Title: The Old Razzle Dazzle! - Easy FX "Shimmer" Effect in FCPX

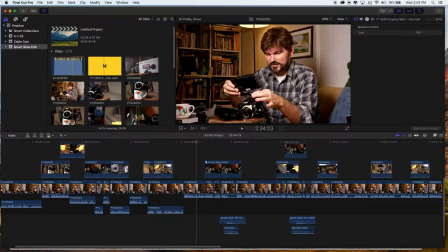(0:04)
Hey, knoptop here, and I'm in Final Cut Pro X, and this is the video I just made about the SmartShoe, my little idea that I had for these external monitors and mics.
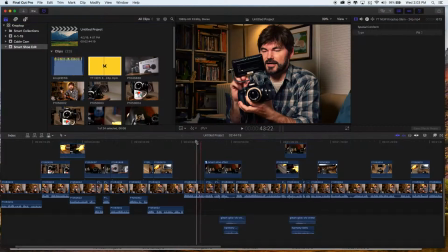(0:13)
And something I didn't mention in that episode is that with the idea or the concept of this SmartShoe,
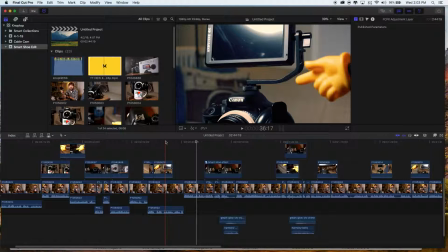(0:18)
not only would it allow you to power your camera with the battery on the external and the external onto the camera, but it would also communicate. So when you plug in a smart mic, the camera would know what kind of mic it is, and it could make special adjustments for that specific mic.
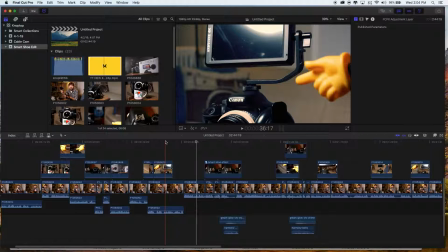(0:33)
It'd be amazing. It's the way it's gonna go. It's got to. Mark my word. But anyways, I wanted to show you the little trick I did.
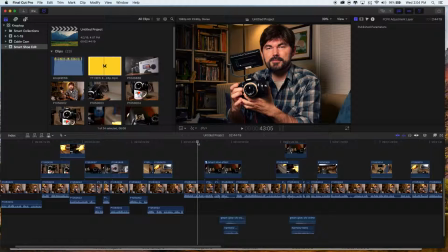(0:39)
If you watch this, let me just play it here, and you'll see the little shimmer that happens. Wait for it.
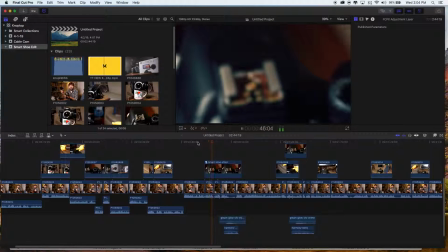(0:45) It's time for an upgrade, and I have a feeling it's gonna happen, and it's gonna be called the SmartShoe. So this is my theory.
All right, that little shimmer is pretty easy. I'm sure there's lots of ways you could do this. I'm going to mute it for a second. The way I did it, if you see here, it kind of does that. It has a little second gleam.
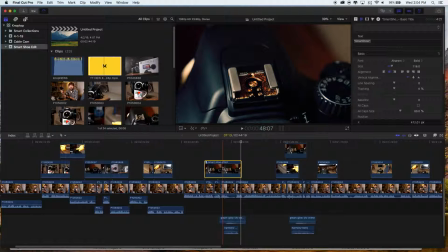(1:05)
Bling. Really easy. Let me explain. Let me double click because this is a nested sequence there.
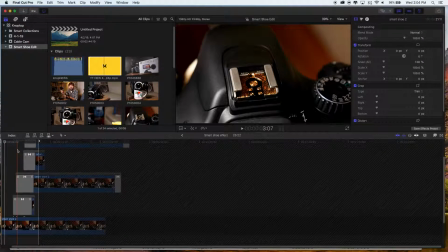(1:12)
I think I have more. Yeah, I have a couple. What I have here are some layers of some Photoshop files. I made 2 Photoshop files. Let's just jump over to Photoshop and I'll show you what those are.
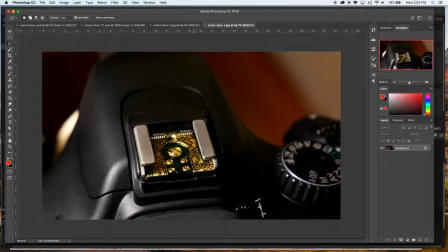(1:25)
These are the 2 files. This is SmartShoe 1, SmartShoe 2, and you see the color change.
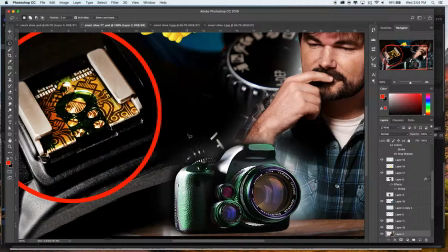(1:31)
And this is the actual Photoshop. Well, this is one of them. This is it.
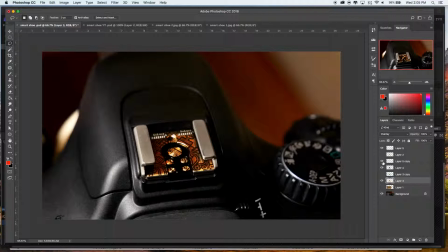(1:36)
There it is. This is the Photoshop file. I was just going in. I was trying to make it look high tech, so I added like a circuit board. And you can see this is just what it looked like. I put that down, put an overlay effect on it. Pow, pow, pow. That was too much. Bring it back. Bring it back.
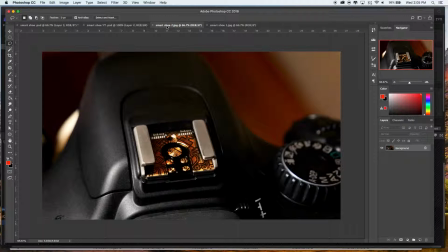(1:52)
There's a little shadow. Make it look real. And I save those 2 files, so I have one that's a little bit gold, one that's a little bit more of a green.
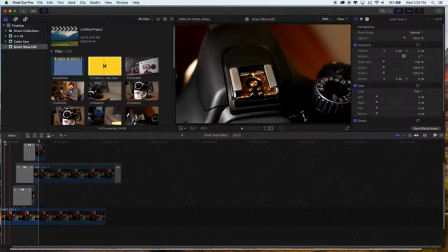(2:00)
And then jumping back into our editor, what I did was just do a simple wipe transition. Yes, a wipe transition. Right here it is. And Final Cut offers some unique wipe transition options compared to Premiere.
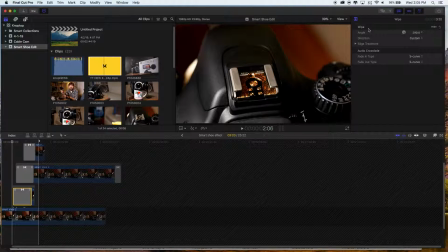(2:15)
And I'm jumping back and forth with these editing software. I haven't decided which one I like more. And I'm paying for Adobe, so I'm going to just keep using it if I can. But for this, I wanted to edit it in Final Cut, and you can see here for wipes in Final Cut, you can do feathering, and that's what we have here.
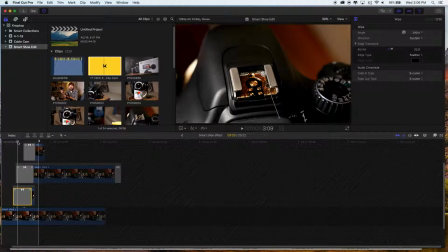(2:35)
We have a feather, and what it's doing is it's actually, if I go through, I'm going to just turn these off. Those should be off, right? Let me see if I know what I'm doing. There it is.
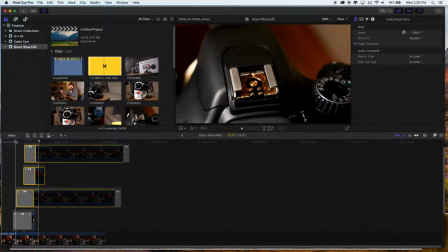(2:47)
Those are turned off. So now what you'll see here is it's just a simple wipe. It goes from gold, and it should go to green. There it goes. It went to green. My computer's a little bit slow. Right there. So you see that. Now, in order to get that shimmer,
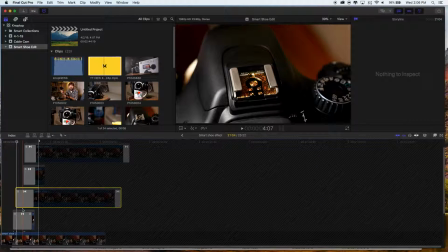(3:03)
the one above this, and if we look right here on the bottom left of the video here, we'll bring that back. All right. All this layer is right here is a duplicate of the very bottom layer.
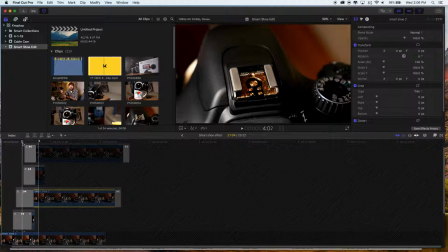(3:17)
So it's going from the original, wipe it to the green, and then another wipe overlaying it that makes it go right back to the gold. So what it does is it gives it like that shimmer look. Right there, you see that?
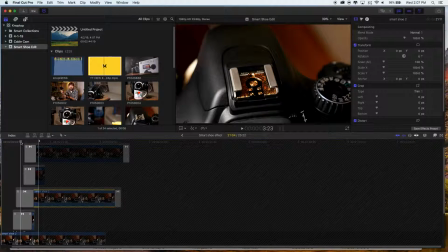(3:31)
And then I just did it again to add a little bit more of a sheen to it, and it also matched the audio a little better that I had for the sound effect. And then so it plays like that, and then another one follows it up. Oh, I turned those off so you don't see them. And it would look like this.
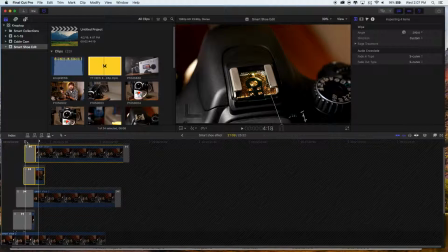(3:52)
So really, when you know what to look for, you'll see the wipe. It's just a downward angle. Isn't that kind of cool? And because Final Cut allows you to do this edge treatment and really make the feathering on the wipe really good, I guess really soft is what I want to say. Because you can do that, it just really adds to the effect.